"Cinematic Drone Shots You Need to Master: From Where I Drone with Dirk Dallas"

Hey guys, this is Dirk Dallas here with Adorama TV, and today I want to share with you 5 cinematic drone shots I think you should master. If you do, you're going to take your drone shots to the next level.
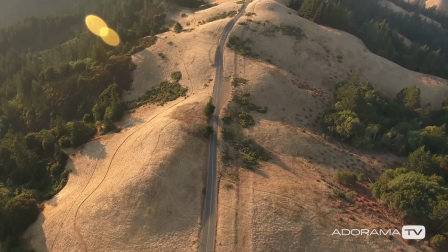(0:13)
If you tend to put your drone up in the air and then struggle with what to do next,
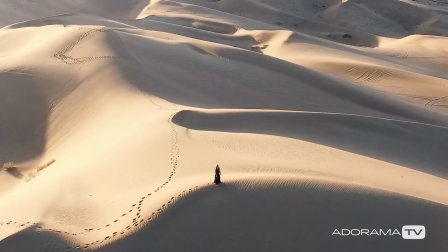(0:17)
or if you just randomly shoot around filling up your memory card, then this tutorial is for you.
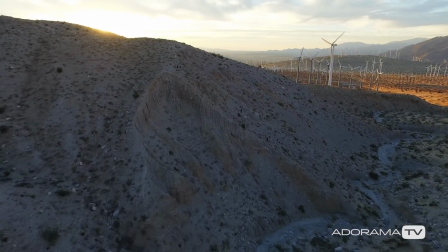(0:22)
So let's get started. The first move we'll discuss is the reveal, because it uncovers something in your scene.
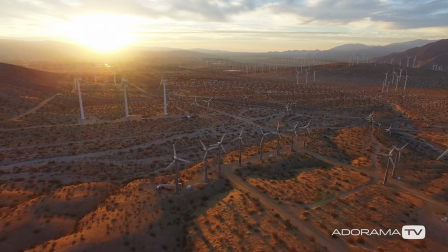(0:29)
To do this move, find a foreground element that can hide a middle ground or background subject.
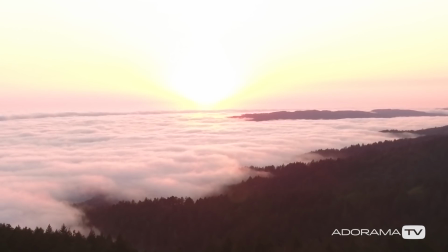(0:35)
This can be trees hiding a sea of fog, or a hill hiding the sun as it rises.
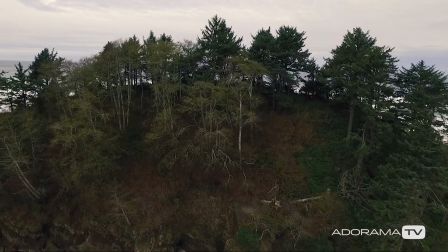(0:41)
Once established, carefully move past the foreground element to reveal what is hiding behind it.
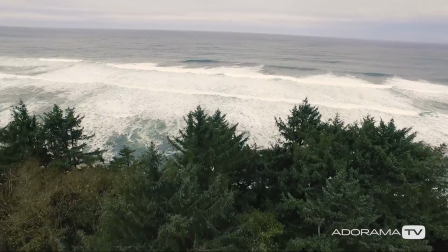(0:46)
The reveal can be an interesting way to create layers in your scene because it establishes a foreground, a middle ground, and background.
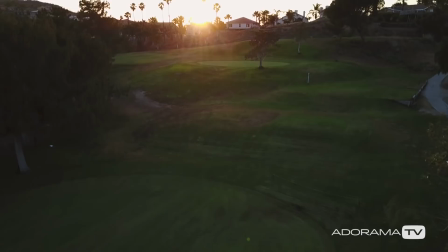(0:54)
These 3 overlapping layers work together to provide a sense of depth, scale, and complexity, which results in creating visual interest for your viewer.
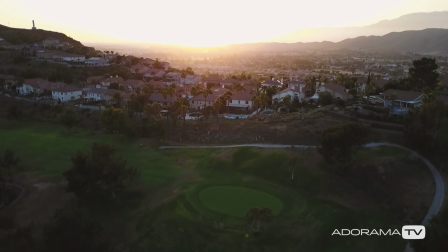(1:03)
To mix things up with this move, try doing it while ascending up or descending down,
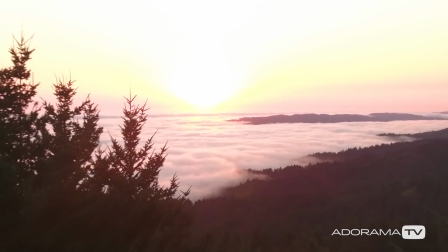(1:07)
or try doing it while moving backwards to reveal the foreground instead.
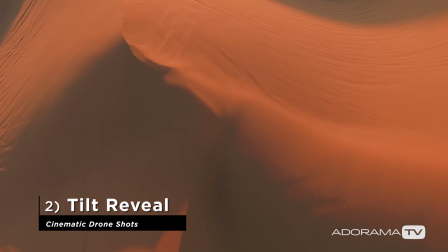(1:12)
The next move is the tilt reveal, and it's the one move I always do when I get to a location.
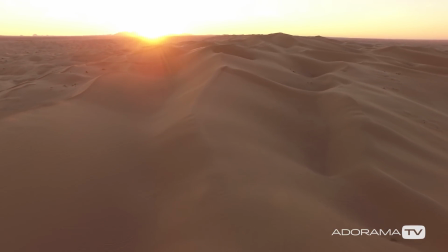(1:18)
To do this move, point your camera down and then slowly move your camera's gimbal up while moving forward to reveal a landscape.
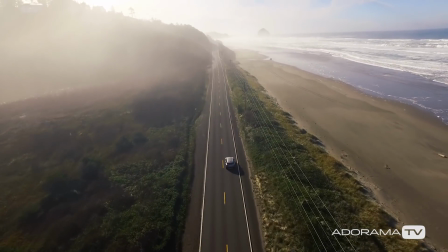(1:26)
I like the tilt reveal because it starts off by creating some mystery for the viewer.
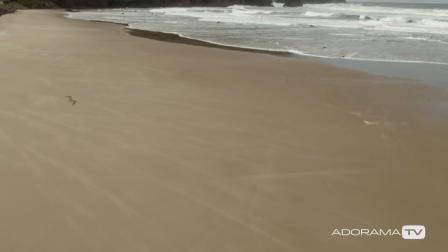(1:30)
This can make them curious as to what they are looking at, which can leave them wondering, where are we, or what's coming next.
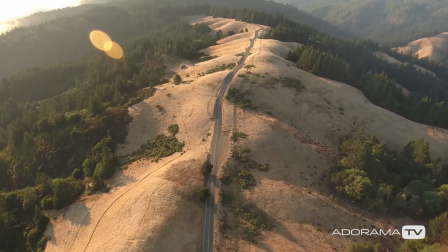(1:36)
That then draws them in, eventually leading them to the answer, which is your big reveal.
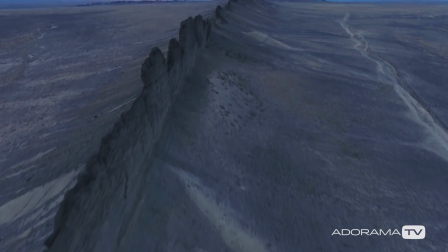(1:42)
These types of shots work great as an establishing shot because they give your viewers some context as to where they are.
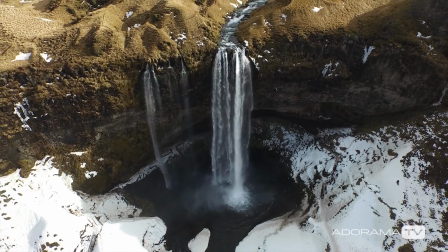(1:48)
To mix things up with this move, try doing this shot in reverse, or try descending down or ascending up while tilting towards your subject.
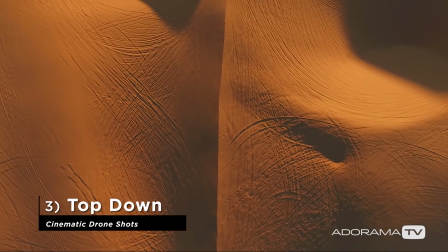(1:56)
Next up is what I call the top-down shot.
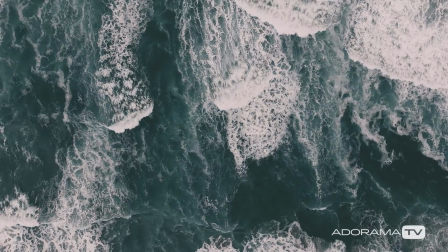(1:59)
To do this, you just need to point your camera down and then have your drone hover steadily in place or fly in a straight or diagonal line.
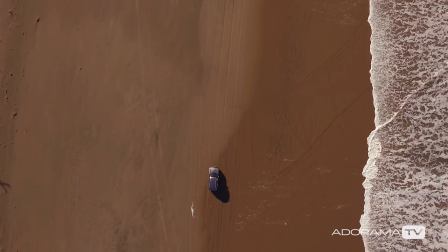(2:08)
The key for this to work is to find a great subject with movement, or look for shadows or even compelling patterns.
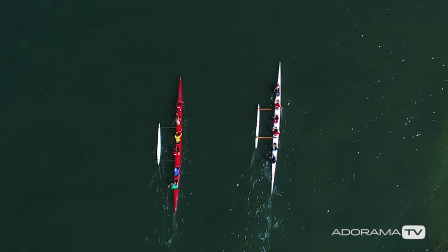(2:14)
People are easily able to understand the perspective of an image when it contains both the land and sky.
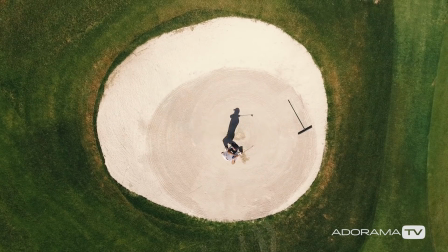(2:20)
So doing a top-down shot that includes no sky can instantly make your videos unique and interesting.
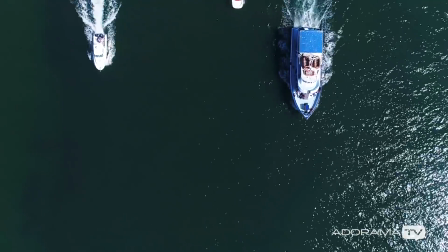(2:26)
This shot will likely create visual interest because it will force your viewer to take a moment to decipher what exactly they are looking at.
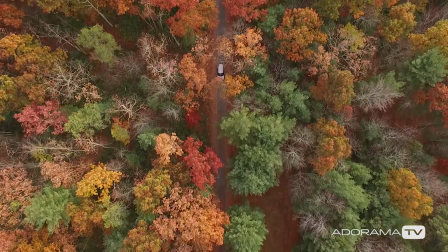(2:34)
Once they understand though, they should be surprised to see your subject matter in a new way.
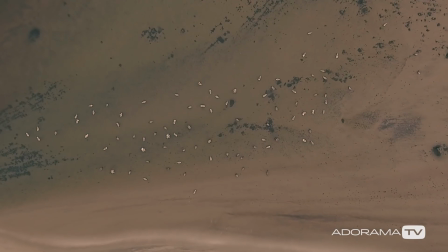(2:38)
The top down looks best when your moves are steady. Also, when you're moving your drone, try to fly as straight as possible to avoid any drifting.
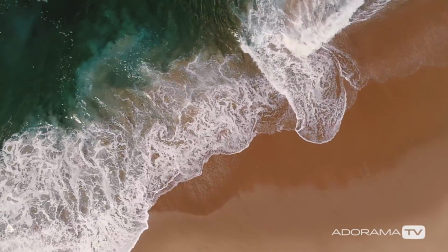(2:47)
To mix things up with this move, try doing it while ascending up or descending down.
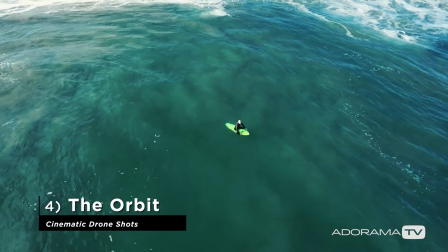(2:52)
The next move I call the orbit, and just know it can be tough to do, so you will need to practice this.
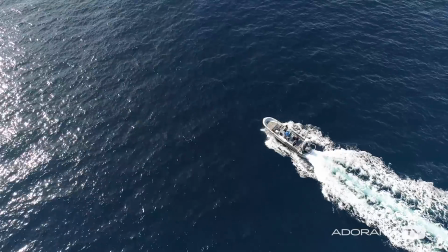(2:58)
To do the orbit, you just need to fly around your subject while rotating the drone at the same time so the camera always faces the subject.
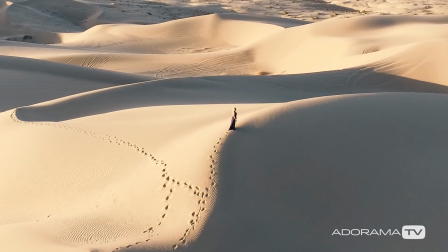(3:06)
These orbital drone movements can be visually interesting because you have layers that are constantly overlapping and blending and changing in perspective.
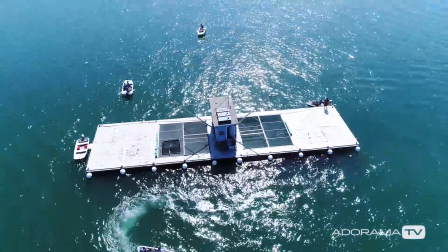(3:15)
For best results, it's important to keep the drone moving smoothly and consistently through the entire move.
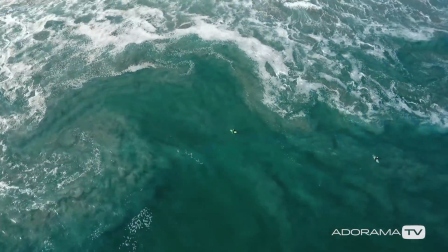(3:21)
To mix things up with this move, try doing it while ascending up or descending down, or you can push towards or pull away from your subject.
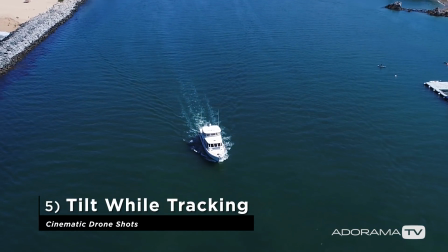(3:30)
The last shot is a more advanced move I call the tilt while tracking shot. To do this move, point your camera at a subject while making sure your drone is clearly above it.
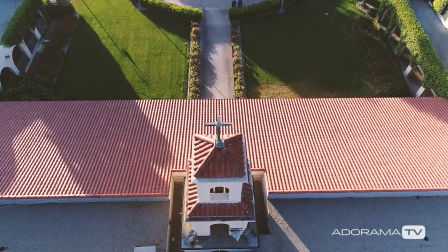(3:41)
Then fly towards that subject while tilting the camera down. Be sure to keep the subject lined up in the frame the entire time as you fly over it.
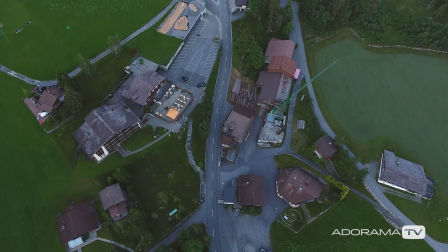(3:49)
This can be really compelling because the image planes dramatically shift over each other, creating a vertigo-like effect.
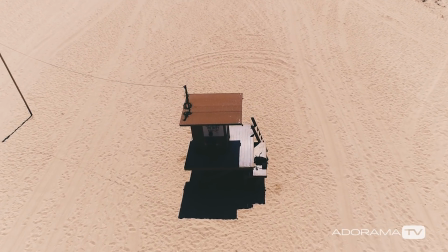(3:56)
For best results, fly the drone straight at a steady speed and try to match the camera's tilting speed accordingly.